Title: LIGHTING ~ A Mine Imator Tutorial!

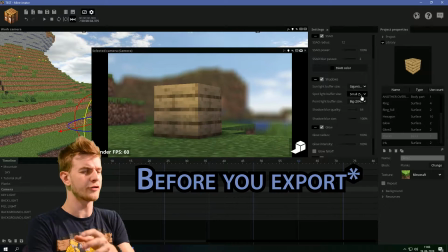4:10 As you see, this is working way smoother than it was before. After you export, just put it back to the original setting like you had it before.
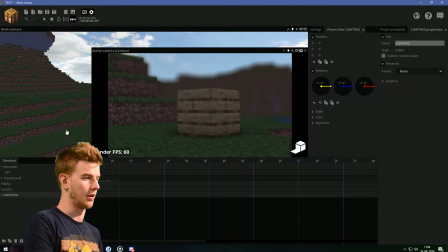4:16 If I put all of this in a folder, make it invisible. Turn up the sunlight color again. You see what I'm talking about.
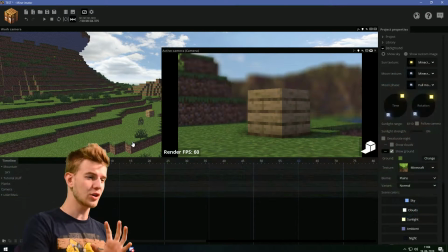4:22 Here's a side-by-side comparison. Which one does look better, honestly? Mine-imator's lighting is not that advanced, and you have to work your way around it.
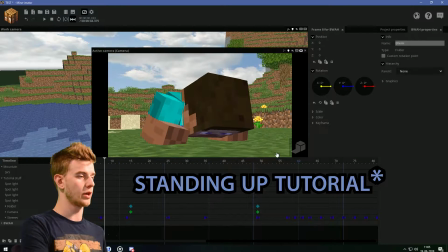4:29 So if you guys have seen my crawling tutorial, I have made some pretty decent lighting here.
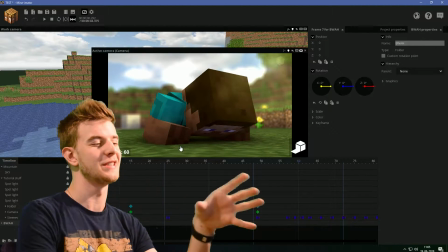4:34 Also, the lens flare could be a bit too much. I'm seeing this right now. This lighting actually looks pretty good.
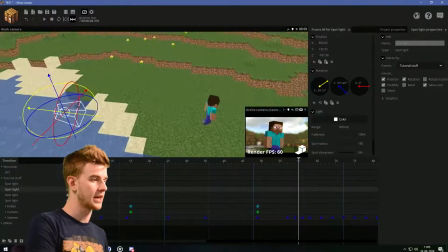4:39 We have this spotlight, which is the background light. This spotlight, which is the fill light, because these faces were dark, as you see on this screen here.
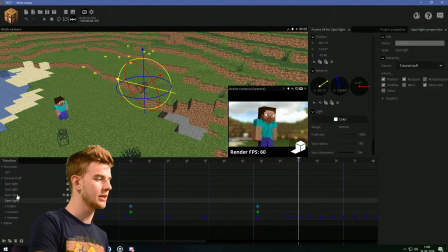4:47 This light, which is my key light, or my main light. Another key light. I just want to make the key light stronger, so I just duplicate the light.
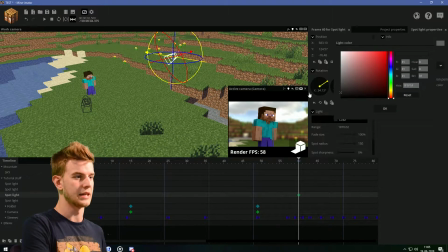4:53 Also, this one is gray, so dark. darker, so it's not as intense. Now, while we're at it, this does look nice. These spotlights create an amazing lighting, but your camera's going to change all the time. Your character is going to have different positions all the time. So technically, you would have to adjust the lighting every single time you change the camera. That's what I did in Divided 4. Every single shot, there was a different lighting, which I need to set up individually all the time. You don't want that. You want to do something called environmental lighting. You position the lights on the scene, and you no longer have to worry about lighting because the lighting is then done. You position the lights in an order to always look good. Now, I'm gonna try to position some environmental lighting here.
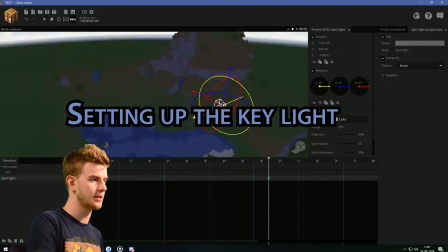5:32 This spotlight is gonna be where the sun is positioned. But then this happens, glowing edges.
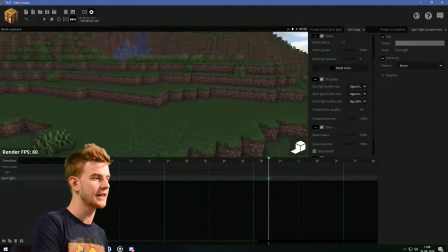5:39 Okay, let's go for gigantic. As you see what happens, the effect is now smaller, but it's still quite visible.
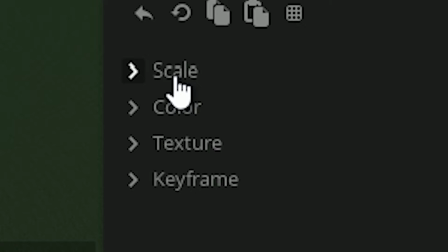5:44 Here's an idea. Select your mountain, go for scale, increase it up.
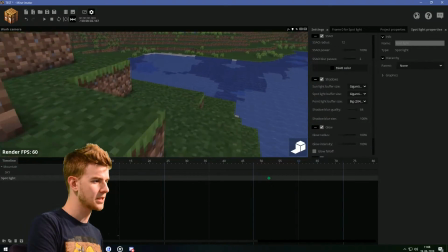5:50 The effect is less visible than before, so I'll take this as a win.
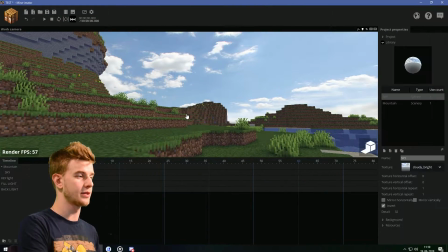5:58 And for someone down here, this looks like a casual daytime. Look, this looks like a nice daytime lighting, right?
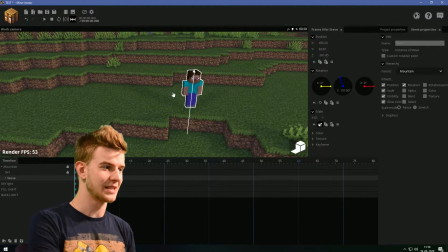6:04 But you probably noticed something funny, these shadows here, because each spotlight is now creating its own individual shadow.
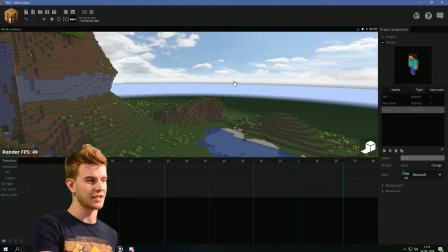6:10 Plus, we're already on gigantic, so there's not much we can do here.
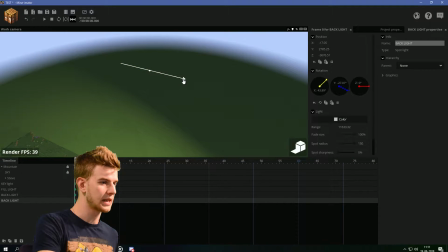6:14 What would be preferable to do is duplicate this, move it slightly away, and duplicate it again, move it slightly away.
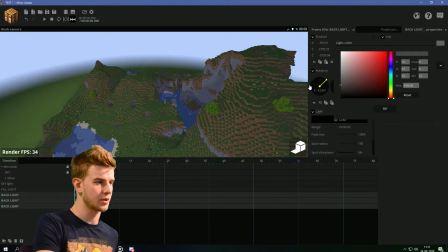6:20 Now select all of them, decrease the light a bit so it's like more natural still. Now we have three of them for one.
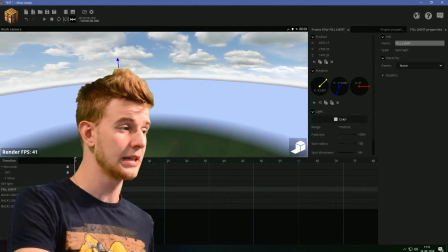6:26 Do the same with fill light and key light, and I think my computer is gonna crash.
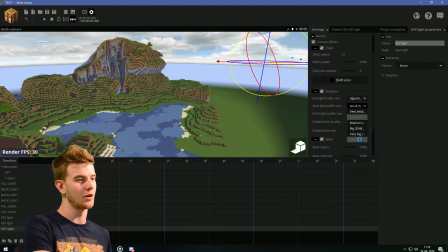6:32 So I put my spotlight buffer size to small so I can work with this, but it looks like this at the final cut.
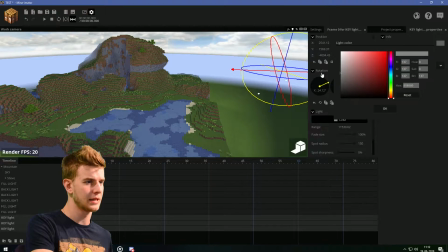6:38 Decrease the color until it still remains as the key light, like this. And I'm getting really laggy.
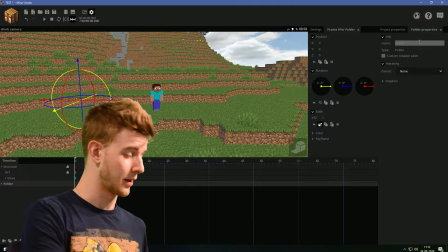6:44 My PC is a beast, so I don't think you're gonna be able to use this right.
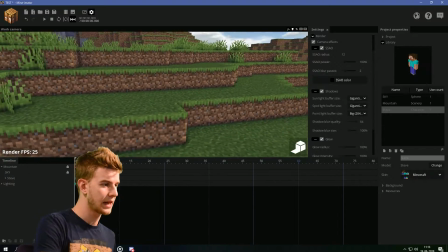6:48 Now, of course, the lighting looks very good, but we are once again experiencing the glowing edges, as you see here.
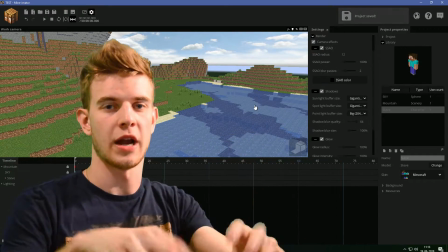6:54 What you could do is bring the spotlights closer, have smaller values, and that will fix it.
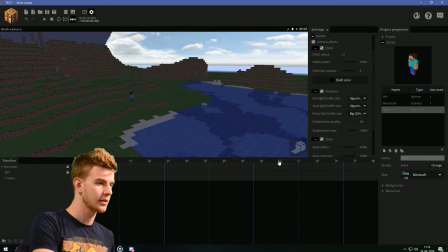6:58 Or help yourself with the sun. So if I delete this whole lighting thing, I'm gonna help myself with the sun in this case.
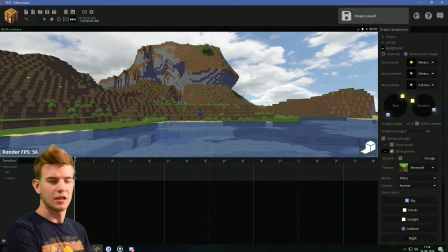7:04 So reset. This does not look too bad if we come to think of what we had before.
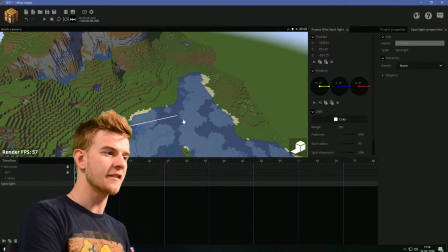7:10 So I wanna add a spotlight only to serve as a fill light. So now the sun is going to be my key light.
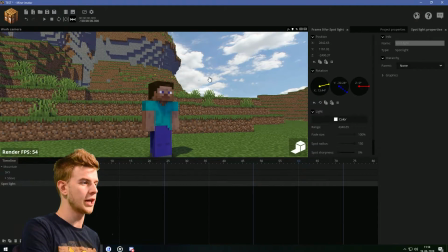7:15 And this is diffusing your shadows. Small touch, but it's very important.
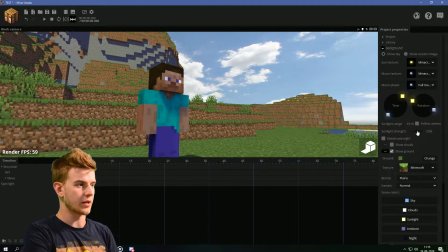7:20 It's a very important touch. Also, sunlight strength could be brought up so we have the better effect.
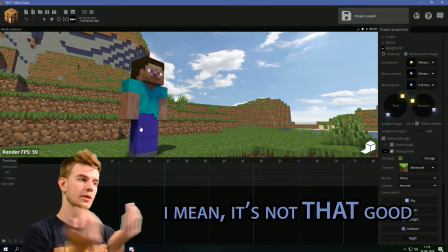7:24 It looks rounded and realistic now.
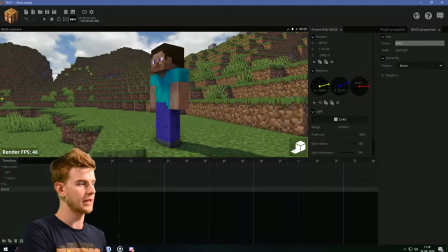7:26 Sometimes it would be nice to have a backlight as well, so if you take a look at this scenery, this looks like some pretty solid lighting. If I turn these off, you instantly see the difference. All it took was two simple lights, and it already looks that much better. Let's take a look at the night settings, how you do in night sky. Do not, my dear friend, do not do this, ever.
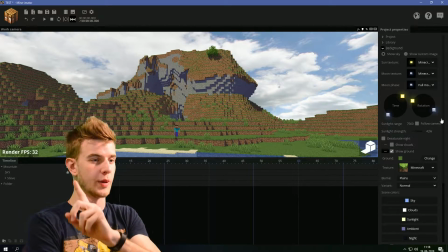7:49 Don't do it, it's ugly, I forbid you doing that. Instead, add the background yourself.
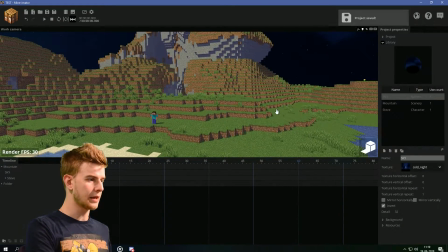7:54 I'm gonna browse for it. Cold night. And now what you want to do with the lighting, go to background, sunlight color, like a bright desaturated indigo blue color.
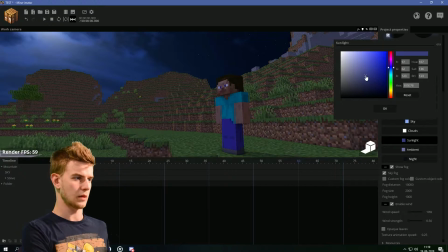8:02 The darker you go, the darker the night, like this. Also, the ambient colors should be brought down like so.
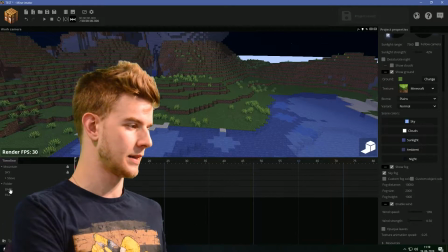8:10 We're not done because, you know, the light and stuff. Desaturated bluish.
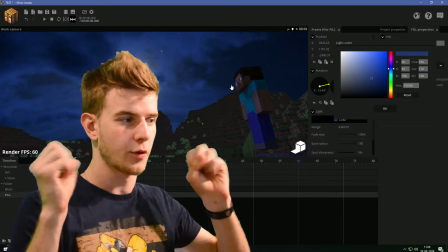8:14 Because there are still clouds in the sky, there's still stuff which reflects light, so you still need a fill light.
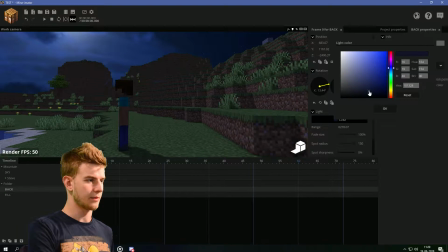8:20 And the backlight, of course, the same thing, just slightly. This is without the light, this is with the light.
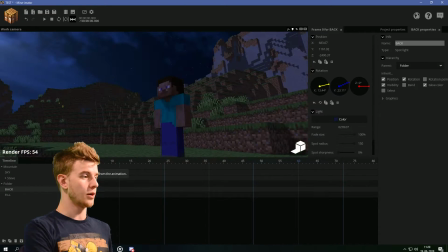8:25 You see some small difference, but it just makes it more smooth. No lights, with lights. Adds this extra layer of depth.
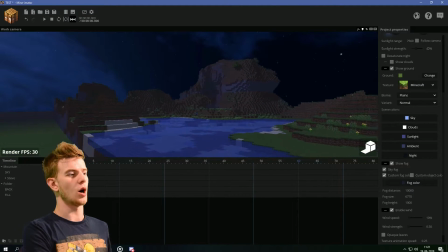8:32 So this makes it basically just a small tint to it. You see it looks nice with this. Now finally, let's take a look at some random but useful examples you might find useful in your animations. Okay, in the comment section, somebody asked me about horror lighting. And this is the default look.
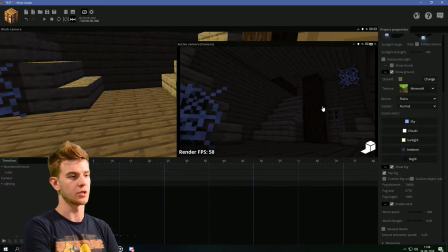8:46 No lighting, no anything. I just decreased the ambient shadow so it's more dark. And with the lighting, it looks like this.
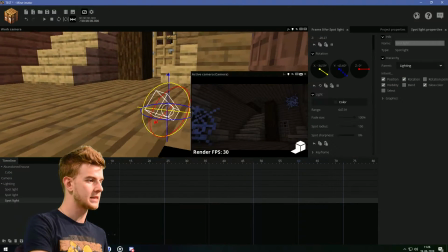8:52 Automatically. Look at the difference, guys. The first light is down here and it's basically just enough to illuminate this place.
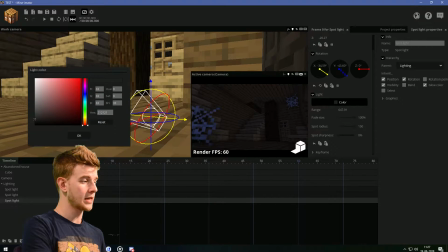8:59 Okay, let me turn the other ones off. It's dark gray, so it's very dark. Giving some depth to this room.
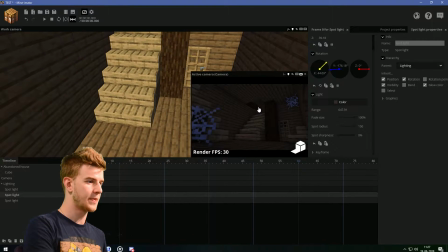9:03 Second one is up here and it's above the stairs. It's basically here so it illuminates this set of stairs here.
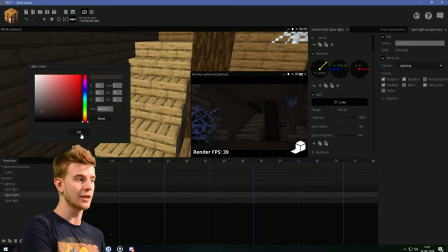9:09 As you see, it's a bit brighter, slightly red, so it gives that creepy tone.
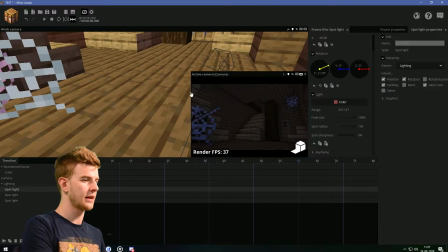9:13 And finally, we have a light in this room, which is entirely red, and its sole purpose is to make the room behind this door seem like it has something in it.
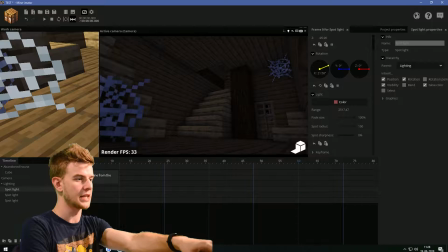9:21 Plus, it shines some light onto the ground here, as you see, which is just that extra layer again.
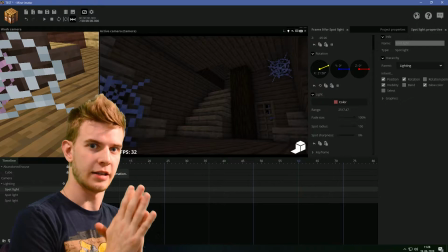9:27 But all of them combined makes it look intentional. It's a good lighting, as you see here.
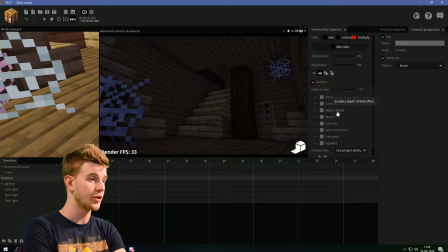9:31 And now, as of the new mine-imator, you have a ton of camera effects which can help you fringe, definitely need it.
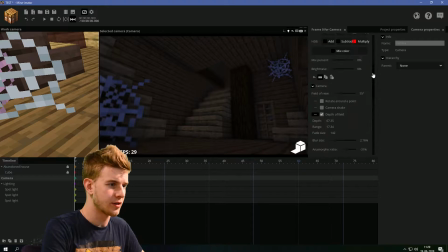9:39 If you're going to use fringe, use it minimally. The scenery here is very dark, so if I just zoom in here, you see you can barely see the fringe as it is.
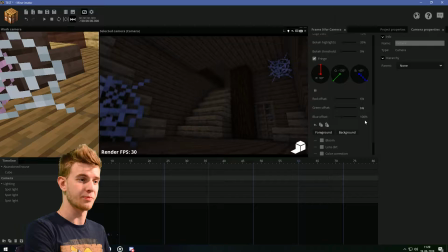9:48 So we're not gonna mess with the settings, but I usually keep my fringe at like 6% or so. That's how low a fringe you actually need in your animation. It's a horror lighting, so let's go for contrast. Saturation could be dropped down to 80 or so, so it's more blank.
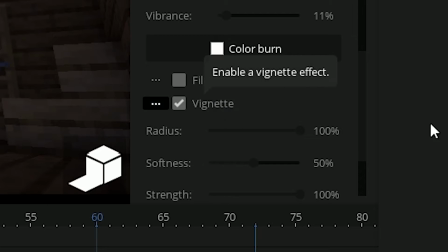10:01 And color burn could be a bit red-ish. Then of course, the vignette. Let's go for settings, and down in render, camera effect. Tick it off. This is without the camera effect, this is with the camera effect. You see what a greater effect you can get with the camera by itself, as well as with the lighting. So this was horror lighting, let's take a look at something else. Is this shaders? No, but it does look pretty cool.
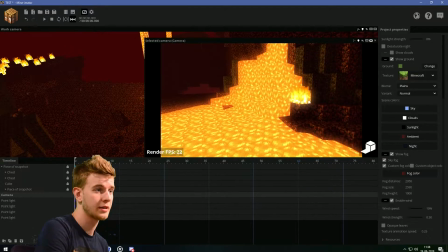10:21 This is a nether lighting, which I've done the same principle. Basically, let me explain.
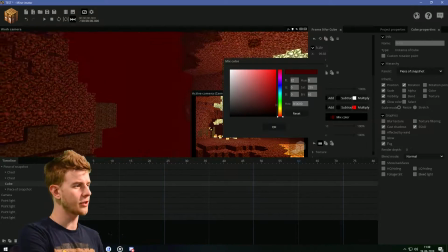10:26 This is the world, and this is an inverted cube, which represents the walls of this.
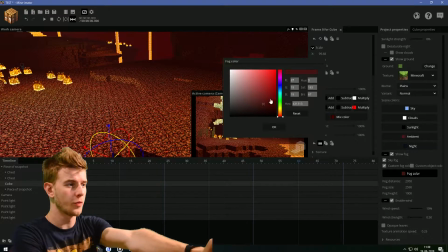10:31 It's basically just the outline of the map. Then we have the custom fog color being the same color as the cube, being present enough to hide the edges.
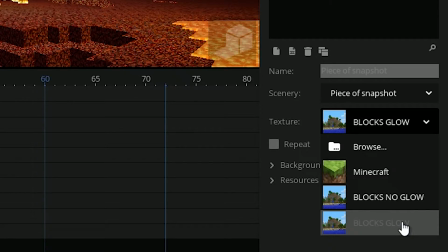10:38 Here we have another copy of the world, which is using a texture pack to only display glowing parts.
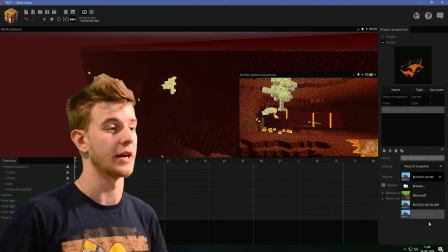10:43 I'll put a link in the description. I made the texture pack myself, by the way, for you to have. And it has brightness 100%.
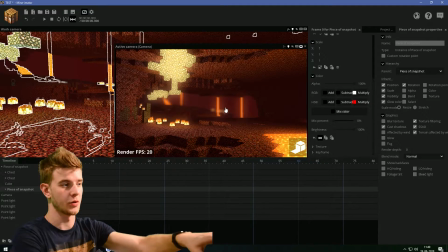10:49 These glowing blocks are not affected by fog, so you can still see the lava through all the fog and stuff.
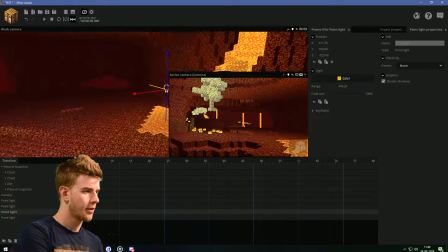10:54 That's important. One spotlight for the glowstone, another for the fire, another for the lava here, another one down there for those two lava streams.
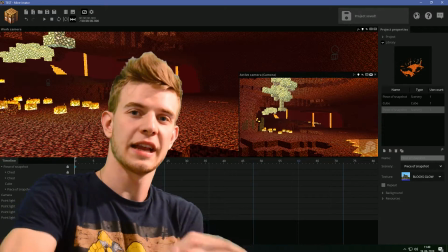11:01 It would be preferable to layer the light levels down like I showed you once before. Add multiple lights with the radius being smaller and smaller, and the colors being brighter and brighter.
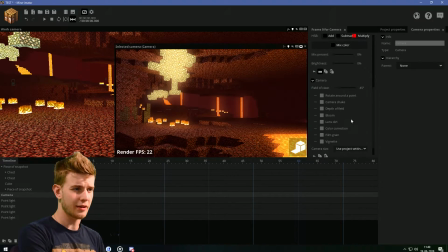11:10 It adds layers to it. Now I think the only thing I could add here is some camera effects.
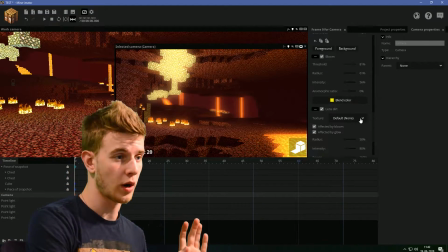11:19 Lens dirt, okay, if you want to. Let's go for a texture. Bras.
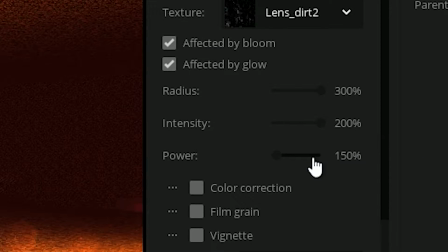11:24 Radius all the way up, intensity all the way up, power all the way down so you can see where the effect is.
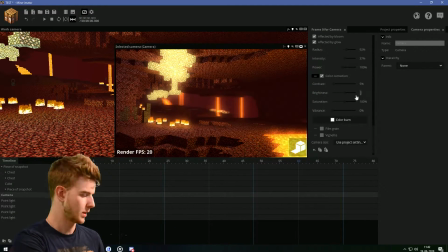11:29 Alright, let's go for the intensity slightly drop. Saturation of 90 and increase the vibrance 30% or so.
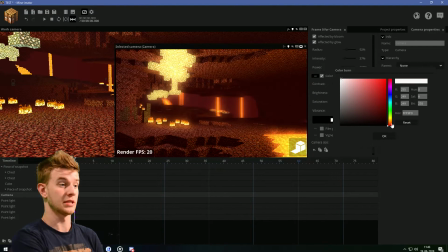11:37 This, I like that. Depending on what kind of nether you want. So this is very aggressive and dark. This is mostly like burning bright. Oh yeah, this is also going in the thumbnail, definitely. Alright, now you see how these things work. You can even try to use some lens flares or glow textures. Hold on, I'm gonna apply that just because I can.
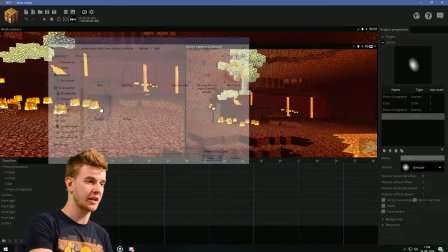11:56 Add a new surface, bras for texture, and I'm gonna select this specular texture, which is nothing more than a simple round gradient.
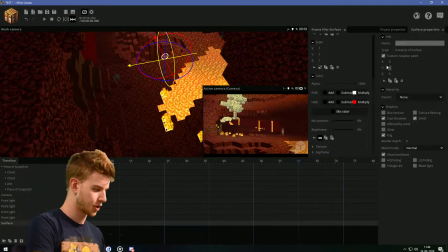12:03 I'll put the link in the description for that as well. I've made that for you. And now if I try to scale this up, it's obviously too much.
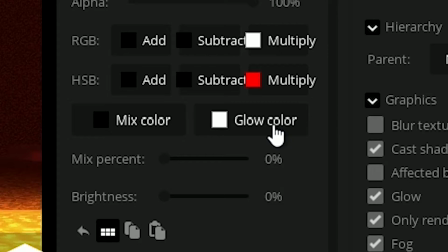12:10 Let's make it glow. Let's make it only render glow. And now let's go to glow color and bring that glow color down.
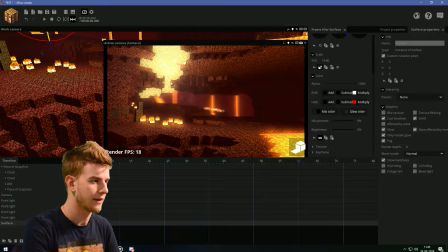12:17 I would personally want to bring it over to lava because this glowstone is already bright as it is.
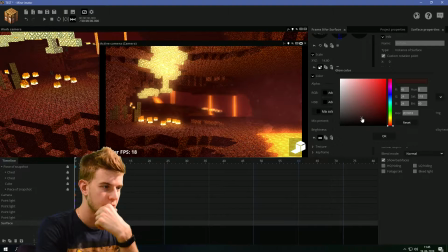12:22 Oh yeah. Glow color, now let's go for slightly red-ish, orange-ish, like this.